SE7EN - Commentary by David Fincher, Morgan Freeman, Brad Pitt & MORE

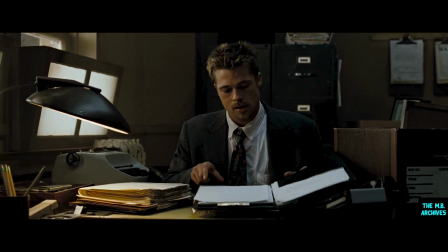(28:43)
It's very three-dimensional, you know, it has a real... and there's also a real luminous kind of quality
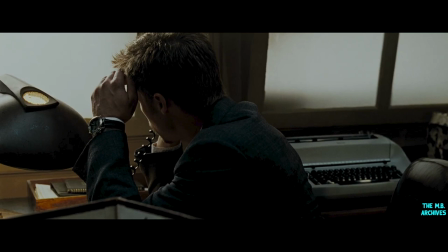(28:52)
to Pitt's skin, just like the edge light, the way it catches him. I really love that, the look of that scene. I think this is a scene actually where if you look at Brad's hand when he's on the phone, his left hand is like almost purple because it's broken, or his fingers were sliced at this point.
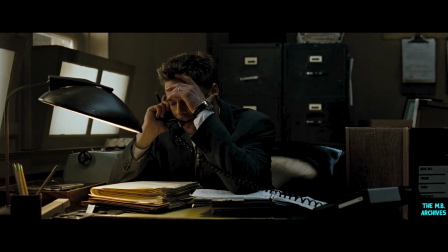(29:11)
He has stitches in them, and he has a little special sharper image or Porsche Carrera of hand braces that Rob Bottin made him. And it's like strapped around his wrist so tight he has no circulation in that hand. So he's always putting it up, and it was always blue. He has no actual movement of that hand, so that's why that hand is sort of always out of the way.
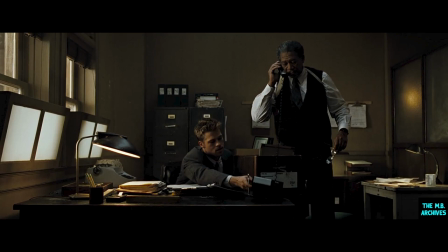(29:29)
See, I see it's more of a naivete with Mills than actual stupidity. With all his false bravado and tough guy act, you see who wears the pants in the family. He's quite pussy-whipped. It was very important to me. I appreciate
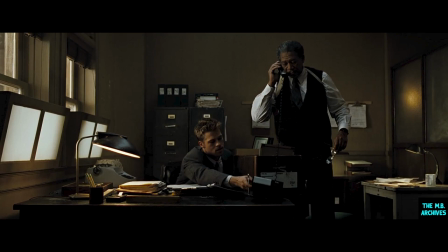(29:49)
because of our ending, what leads up, because basically we're dealing with, I mean, he brought her there to this city, to this world, to their dogs, shoved them in this little apartment. This was something she gave up for him. They decided to do this, I always felt, for him.
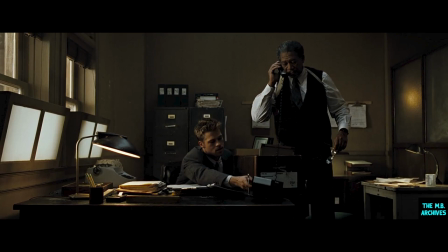(30:10)
This was going to be his little shot, and I, because that's all we see, we don't see it, like the discussion beforehand about making the move and what was going to go on. It was very important to me that we knew that he absolutely loved her,
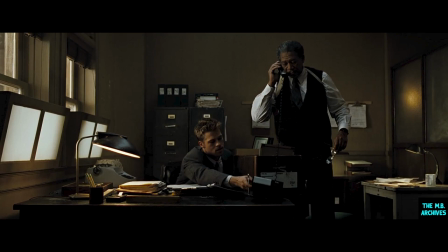(30:25)
you know. Otherwise, I thought it would hurt everything we were building up to.
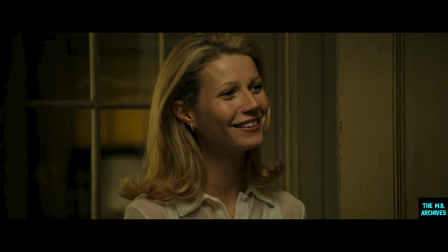(30:31)
We tried to imply that the Tracy character had just begun decorating, but hadn't had very much time as they were still living out of boxes. So the curtains, the curtain rods,
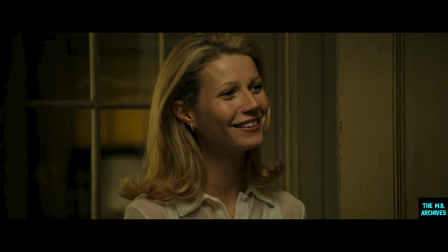(30:43)
and the light fixtures themselves were basically the residue of the previous tenant who may have lived there for 30 or 40 years. In that way, we tried to kind of establish a kind of eclectic style to the movie,
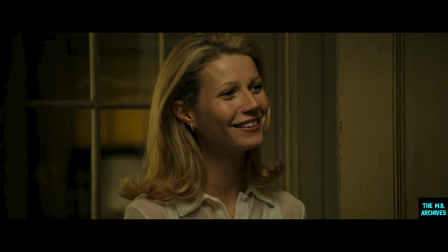(30:57)
which we used throughout, where there was not really a definitive taste to anything.
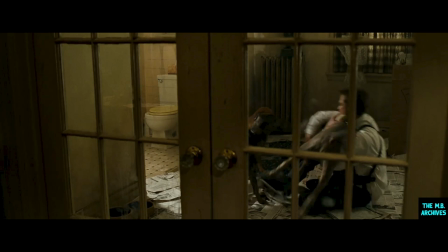(31:07) They're in the room. Come on in. Oh, good dog. Oh, good dog. Oh, sorry.
The dogs we added in rehearsal, one of the things that Brad and I talked about was just how unbelievably selfish Mills was, that
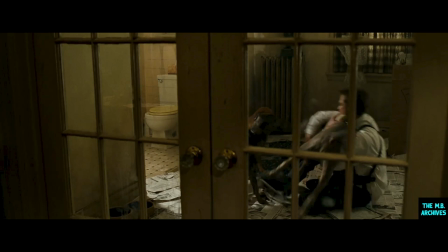(31:24)
he was really kind of playing this kind of weird game in his head. He was trying to sort of live out this Serpico reality that, you know, that isn't real. You know, he wanted to come to the big city and put the bad guys away, and it was Brad's idea that
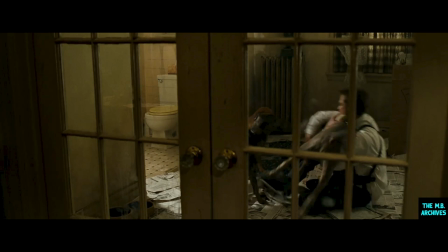(31:44)
he would have probably transplanted his three dogs to this tiny little apartment,
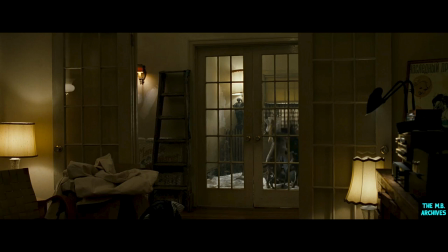(31:51)
and you know, we created this little room in the back that's just, the floor is covered with newspapers and there's all kinds of dog toys, and you know, that's just another indication of David Mills' kind of
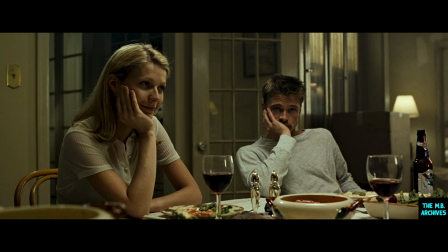(32:09)
inability to see others or see the world as it really is. I love the way that the after-dinner conversation begins, because it really does feel like they've kind of finally hit the wall in conversation and they don't sort of know where to go next.
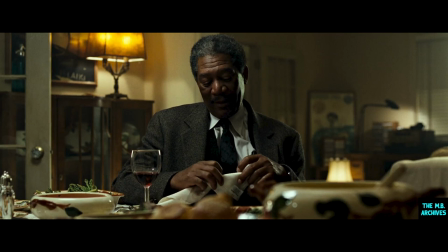(32:26)
You know, and Morgan has that great kind of... He was doing this thing with his hands where he was folding up napkins and like wrapping them around his wrists, like he was... around his fist, like he was going to hit somebody and he didn't want to leave any marks.
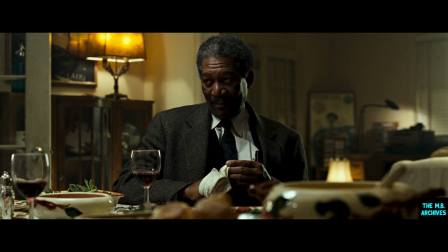(32:43)
And I remember looking through the camera and just going, what is this? What is this behavior?